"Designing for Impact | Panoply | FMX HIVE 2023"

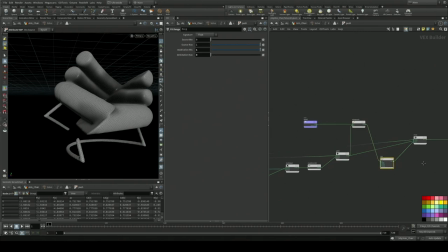1842s
and yeah we're using that to sort of push it around a little bit that's because we wanted to also keep some areas straight so
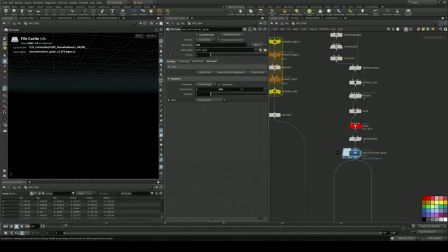1851s
it didn't all get blobby right yeah we also did have a sort of a mask where we just take the rest position and our distorted position and sort of
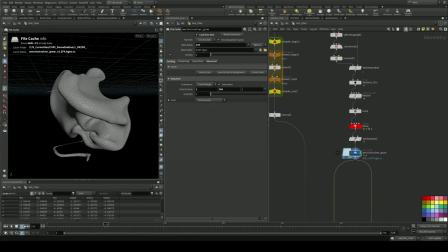1860s
blended it in post with with a with a mask brush i believe as well which helped but which is what what's really nice about this
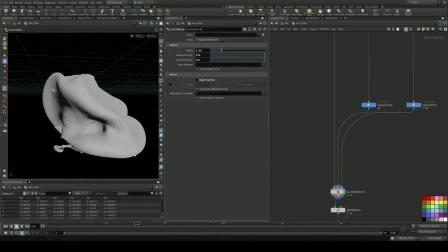1868s
is you get the constant point count but you still get this sort of organic growing distorting sort of shapes because of the averaging rather than remeshing it exactly
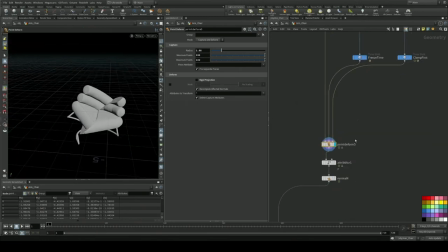1877s
so and then we can just take the remeshed original and distort it with the point deform and you get the v's you get
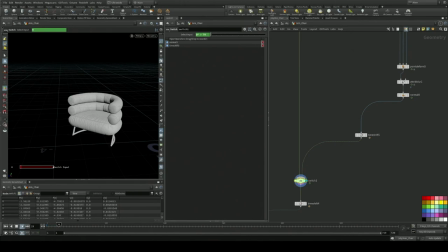1886s
the textures because that was a big issue in the beginning when we were thinking how can we keep sort of the fidelity and the textures and the detail of the objects so it doesn't switch and it looks weird so that's how we how we kind of tackle that and the transfer of velocity
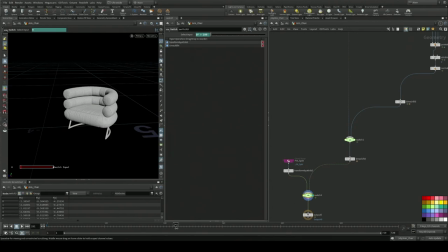1901s
really helps as well in transition right yeah you can see it in the first few frames when after the snap it sort of drifts a bit and then sort of
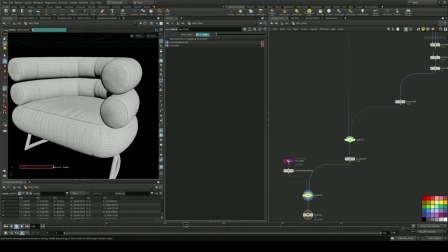1908s
equalizes and finds its sort of swirly equilibrium there and these switch notes are just basically so you can set the point when this happens because as Simon mentioned as soon as the camera hits this sort of 90 degree angle that's when start shit starts to get weird so yeah that's about it so
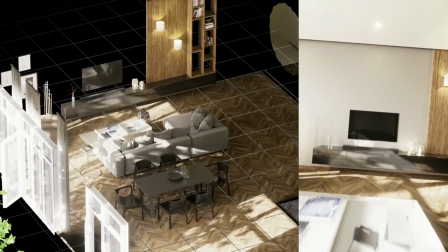1927s
yeah here you can sort of see you know you've seen again we've done the mirror that we talked about but it's going out of shot unfortunately and so that
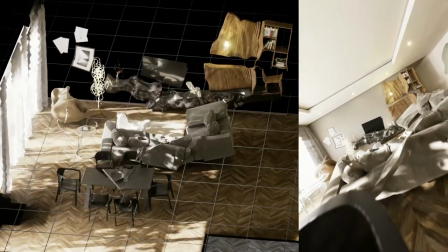1935s
process have been applied just slight tweaks to it to some of the other things like the pictures the pictures on the wall they They
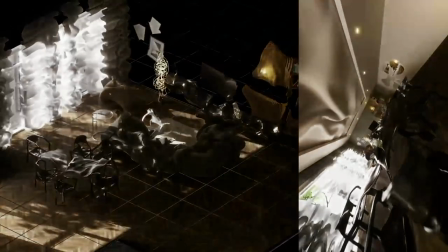1943s
just do the snap and they stay that way. It just felt like that. And then there's the glitch on the screen as well that kind of breaks up with...
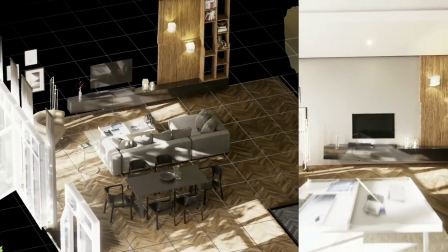1950s
The lamp as well, which isn't done like the other ones, which is done with an actual, with lines,
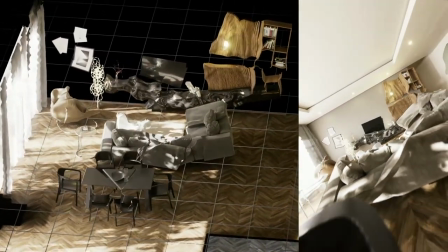1956s
with like a very popular thing with the... You're in this film. Yeah, exactly. He's referring to this.
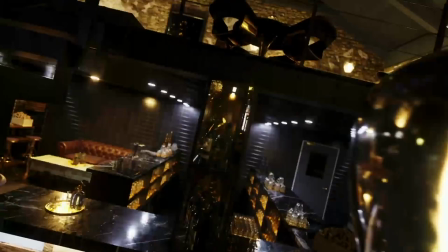1962s
Yes, exactly. As a close-up of it. Yeah, no, it's cool. Very cool. So the last scene in this film, I'm just going to check on the time. We're kind of good. We might even be able to get through everything. We're flying. Flying through this presentation.
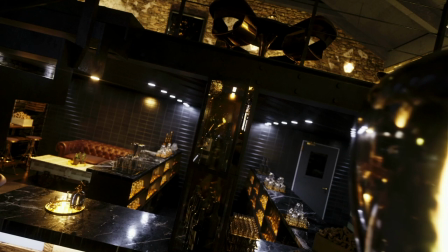1977s
Are you still alive? Okay, everyone's really quiet. So yeah, so this is the last scene and the bar scene.
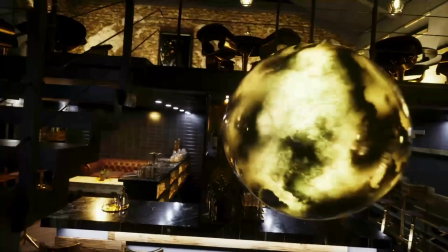1984s
I'm going to play with audio just to hear something about our voice.
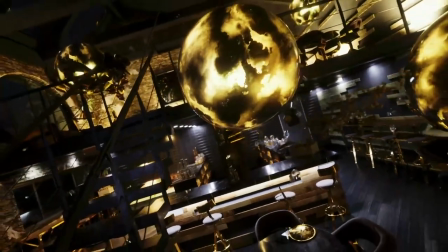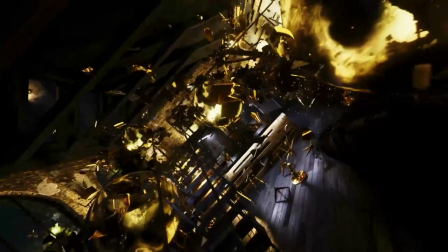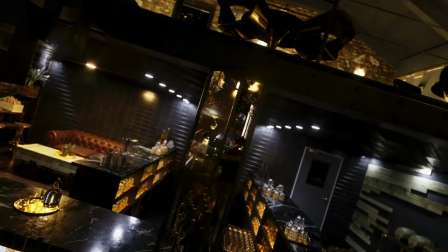2000s
There we go. So yeah, again, these are the individual loops that are looping to themselves.
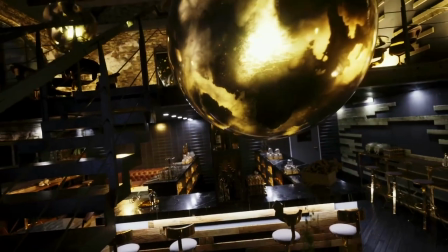2005s
The idea here is, you know, if anyone has ever had a migraine,
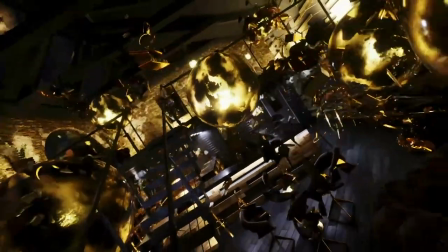2010s
you know everything is really sharp it's the sound of glass breaking and and the idea is that the lights
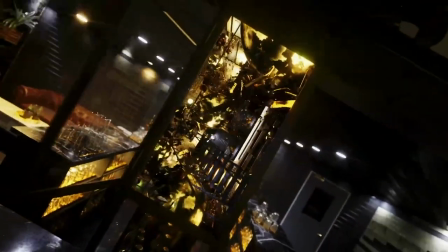2016s
you know you're really sensitive to light so the lights become essentially really big and they become in this case they become
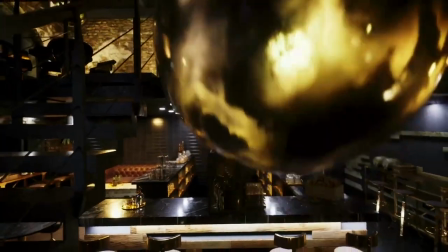2022s
planets and like start pulling things into their orbits that was the idea here we just came up with weird shit for each scene that we
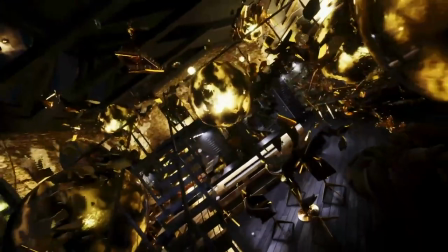2030s
wanted to do so yeah i really feel like when you're when you're at a bar and you start to get really overloaded with all the people chatting.
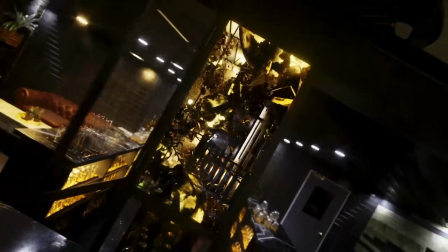2038s
I feel like this kind of feels very similar.
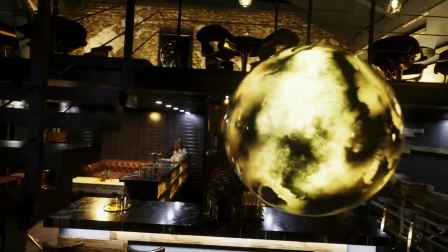2041s
Like, as you mentioned, all this glass, you hear all the glass, you hear all the people, the noise, which I think is quite a good concept.
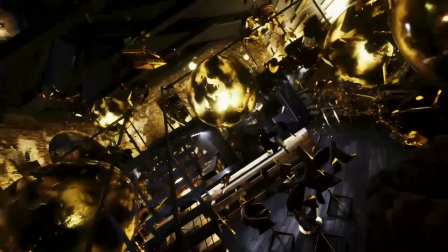2050s
Yeah, I think it works. It's a good way to end the project on it as well, because it's quite all out.
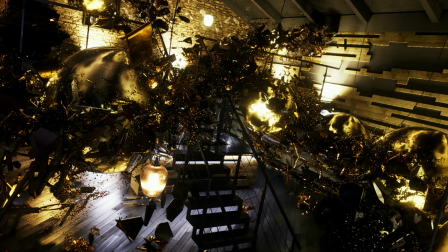2059s
So yeah, so here's some stills of that. You can see there's a lot of detail. There's a lot of particles, a lot of pieces. is a lot of simming.
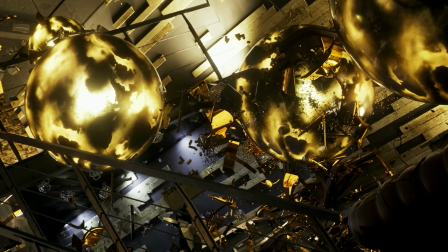2070s
Normally we don't do much of, well we do a lot of simming I should say, we just do a lot of random soft solvers and stuff, but this was running in Bellum.
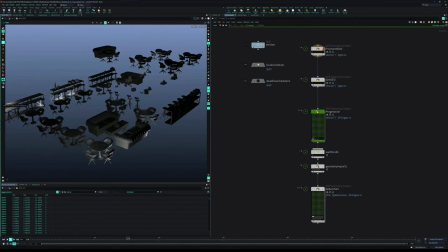2077s
So once again we're going to be talking about PDG. This is kind of the theme, the reality is we just finished a project that I really want to talk about, but it's too soon. So next talk I'll do, whenever that will be, will be a lot, really interesting.